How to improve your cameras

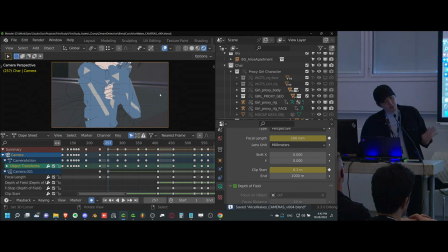We want to have someone who's sort of like not super happy in the morning and then drinks coffee and is great, right? That's sort of what we want. Yeah, okay. Yeah, that's true.
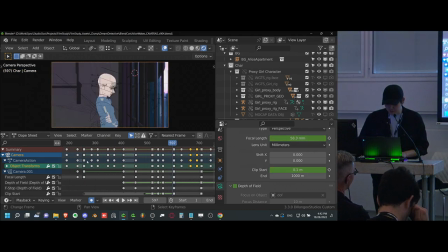I think the coffee shot comes a little later, so we'll see if we can work our way there properly. Or maybe we'll skip a couple scenes.
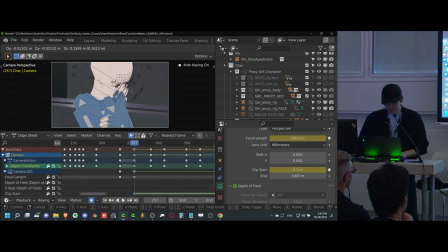We'll see what we can do. But okay, so if we want to do a coffee commercial, we'll do a coffee commercial. I would focus on her pain a bit more. So you got to sell those coffees.
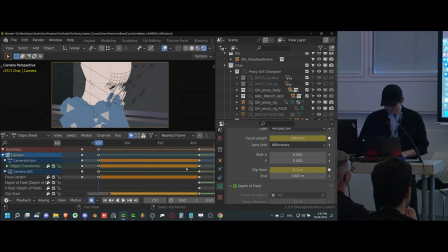Is this you? Yeah, so we actually want to sell it a bit more.
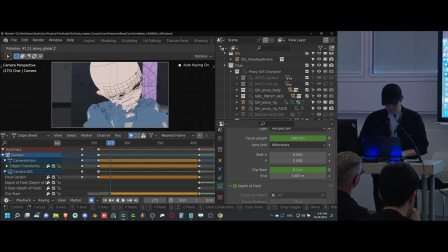So I'm actually going to just get a front view. So we're actually more intimate with her. We're actually, you know, in her face. So we know that feeling. Oh God, that feeling in the morning where you don't have your coffee. Oh, hate that.
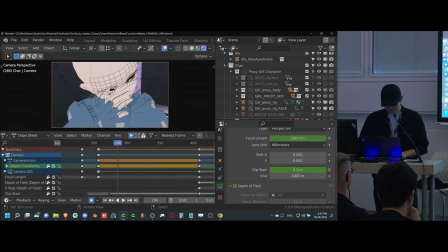So we're gonna have a bit of a handheld sort of slightly dizzy camera so that we have that sort of feeling of grogginess built into the movement itself. She's not drunk, or maybe she is and she needs coffee.
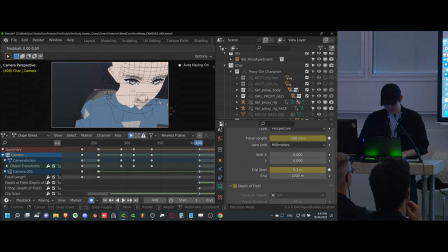Never know. All right.
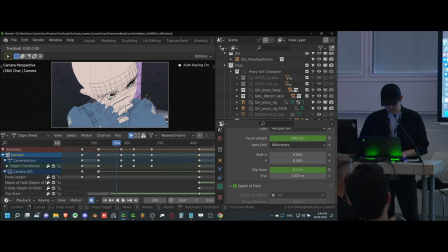So now we have the shoulder drop should also be sort of animated here with the camera. Yeah, there we go. And we'll have,
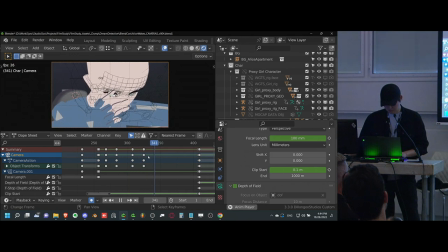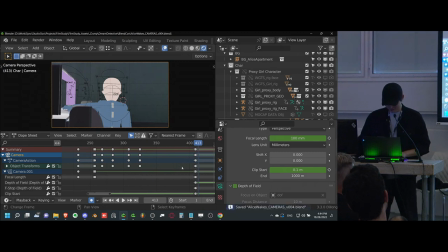yeah. Man, I wish I had my coffee. So that's a great first shot, actually. I think that's pretty good. She's clearly got a headache. And then we go to the next shot where she's calling for the blinds to open. She could also be calling for her coffee robot, to be fair, which she does have, canonically.
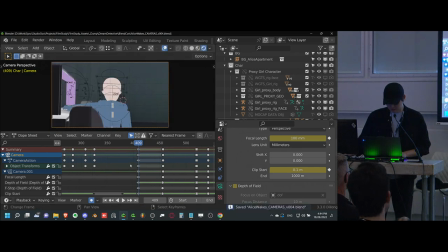So what do we do here? This is sort of the isolation shot where she feels just a bit more lonely. We could actually just cut this. Yeah, you know what we're going to do? We're actually going to focus on the blinds alone.
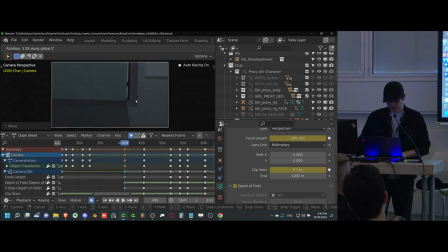So this is sort of like, if we can get like just the corner, if we had a nice little mechanism to focus on in the set design. But if we had that, we could focus on a little corner where the blinds open. And that is where we really blow out the exposure from the sun.
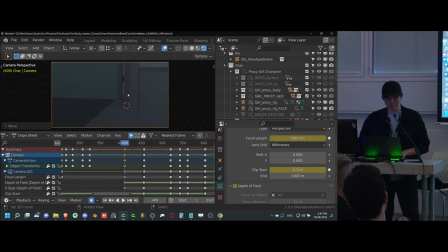Oh God, it's morning time. I hate mornings. Oh. So we're gonna really make that feel the worst, right? So now we have this focus. Yeah, that's good. That's pretty good. Shut up.
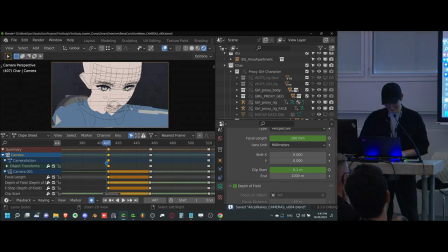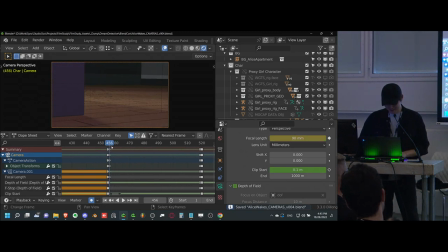But yeah, yeah, this is fine. It's fine. So then we have to make her walk towards the window. While she's walking towards the window, we need to make her feel, she's walking pretty calmly, but we kind of want her to feel very agitated, right?
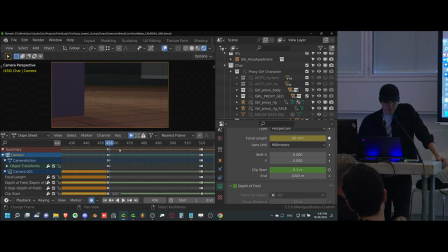How can we make her feel agitated? Probably from a shakier camera, for sure. And then,
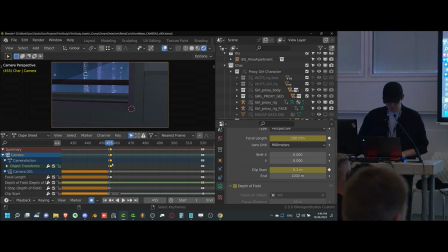that's a good point. News in the morning is definitely something that would make you upset. That's true. What, again? But yeah, I think that might be an interesting idea.
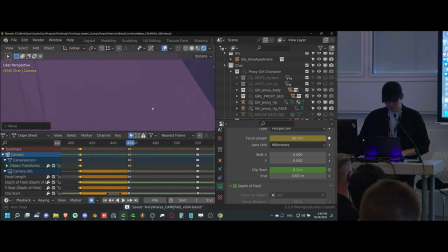We can definitely have a shot of that. I'll see if we can stick that in, because that would actually save us a few frames of having to look at her walking, which would be a little too long,
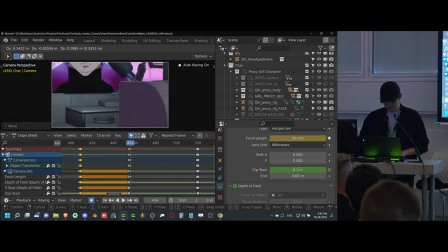actually. So we'll do that real quick. Hello, Mr. Man. In fact, I'm not even going to focus on the dude. I'm going to focus on specifically...
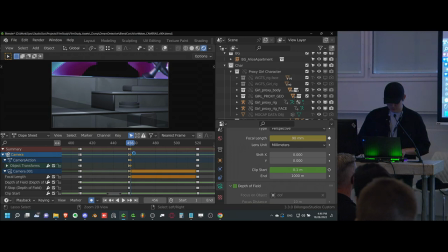Actually, I don't know if that'll work. The reason why is because we're focusing on two inanimate objects in a row.